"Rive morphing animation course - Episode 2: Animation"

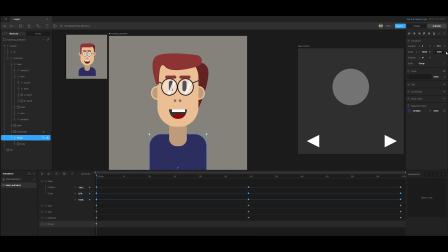So what we're going to do here is we're just going to put an X and Y keyframe here. And maybe when he goes down, we're just going to increase the X. Just maybe make it 110.
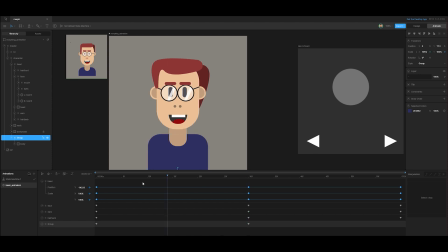And then copy that one over. And let's give him cubic interpolation.
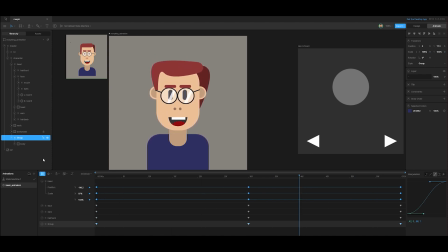And I think for a first pass, this one is not too bad. So we've got the basic character set up.
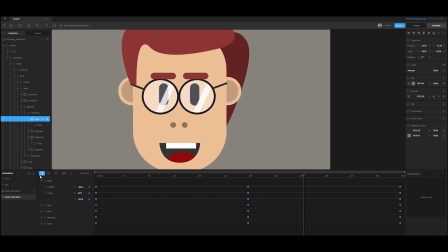I'm looking here at our character Jim, and I see there's one thing that I still want to animate that's really going to sell this animation, and that's the animation of the glass frame here, because at the moment it just looks like it's stuck onto his face.
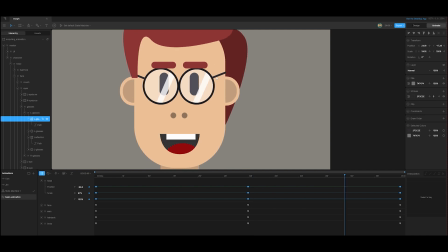So it would be great if we can animate it to give it a bit more 3D perspective. But that's not a problem. Just one quick tip here. We're working with a comp that's got a lot of nested groups, and it can sometimes be tricky to navigate. So what you can do is just hover over your comp and then just holding the control key, and then you'll see as you're holding the control key, it will select the element that you want to manipulate,
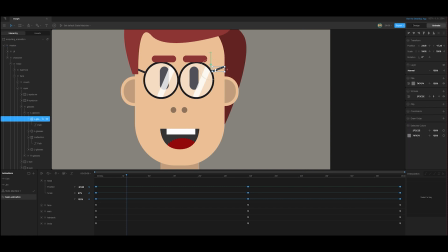such as this. And now we've got the frame here. Okay, let's animate this. This is going to look really nice when we add some animation. So I've got this selected here now. Then I go to the path, edit vertices, And we want to put a keyframe on this one here.
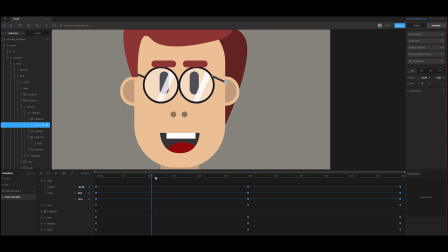The other one's going to stay as it is. Then we go to frame 30.
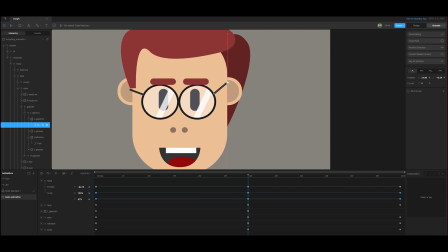We just bring this up.
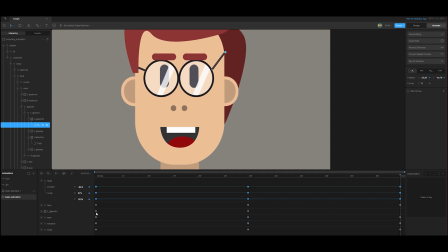And then we go to the end and copy and paste. Just give it a smooth interpolation. Again, that's looking really cool.
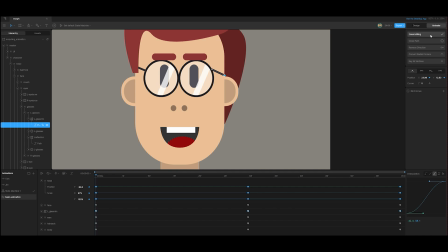Okay, so then after that done editing, let's do the same on the other side. Same process, and go to path, and then edit vertices.
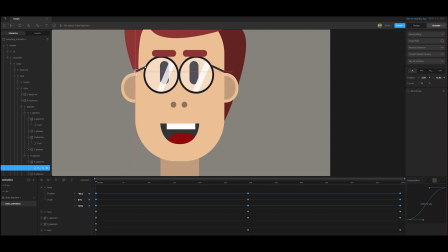I'll bring this one down just above the ear.
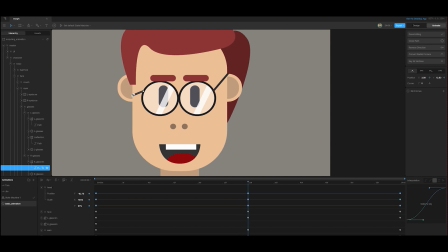Go to frame 30, bring it up.
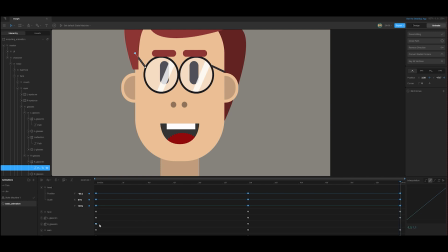And then copy and paste. Okay, let's see what everything looks like in context. So I'm just going to click here on the artboard, press F to frame everything.
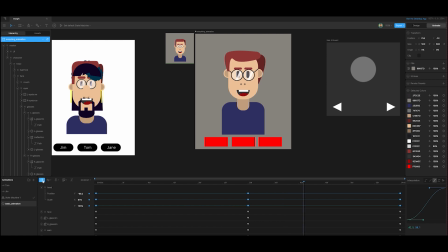And this is looking really nice. It really works with this frame being animated. It just gives it a sense of depth and 3D space. One thing I want to do though is I feel that the face squashes too much.
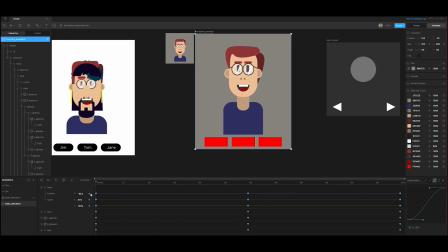I'm either gonna decrease it when it's up or when it's on frame 30 when it squashes. I think I'm gonna do that. I'm gonna decrease that amount.
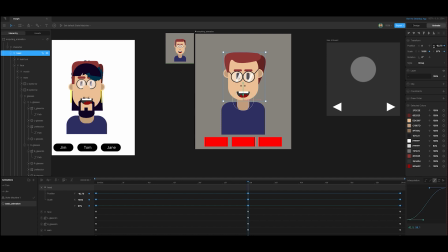So let's go into the head comp there. Okay, where it says I'm actually gonna make it 100%. So there's no squash and stretch. It only stretches out a bit when the character goes up. Let's see what that looks like. I think this looks much better.
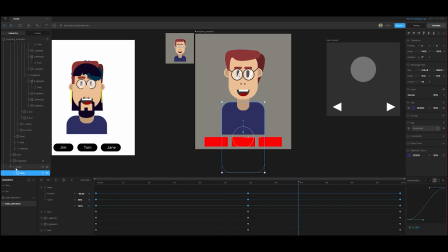And the same here for the body. I think the movement's a bit too much.